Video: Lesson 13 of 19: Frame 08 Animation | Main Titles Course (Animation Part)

One thing I didn't like about this scene was that the light leak was too frenetic and it moved too much.
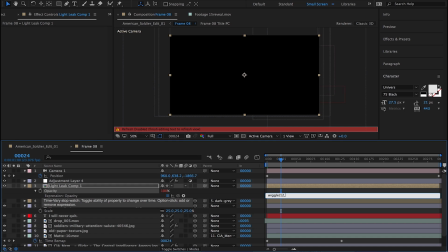4:35 So what I've done is pre-composed the light leak effect,
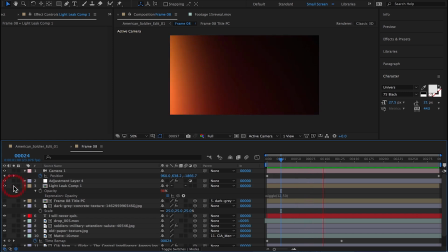4:39 and I did a frame hold, freeze frame, and then by adding a wiggle expression to the transparency, it essentially creates a flickering light leak, which works quite well. There's a little trick for you.
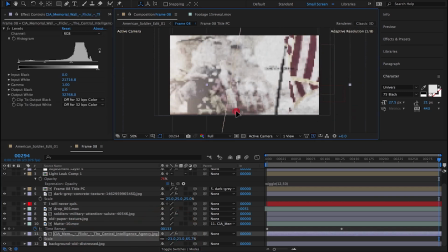So I wasn't loving the size, the scale of the American flag.
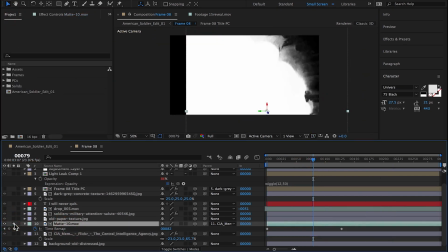5:31 Even though it worked for the style frame design, it's not working for the animation. So now I'm playing with the size, making it larger, pushing it more to the side of the frame.
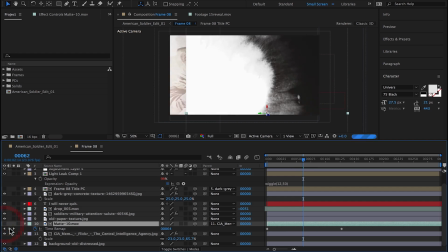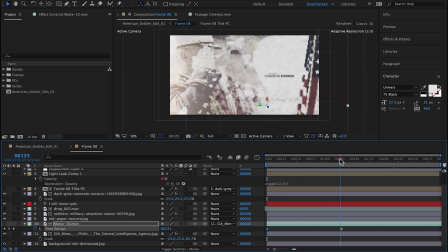I think the flag could possibly even work on the left side of the frame.
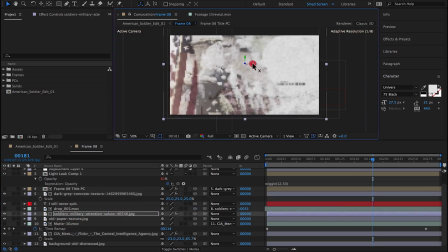6:13 And that way I could give more room and negative space to the text on the right side.
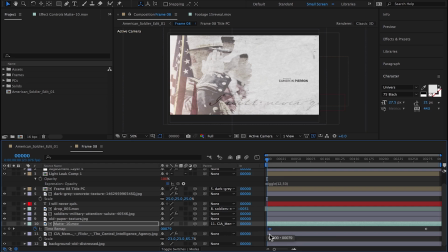6:27 Eventually too, I think I could blur the American flag and bring it forward more closer to the camera.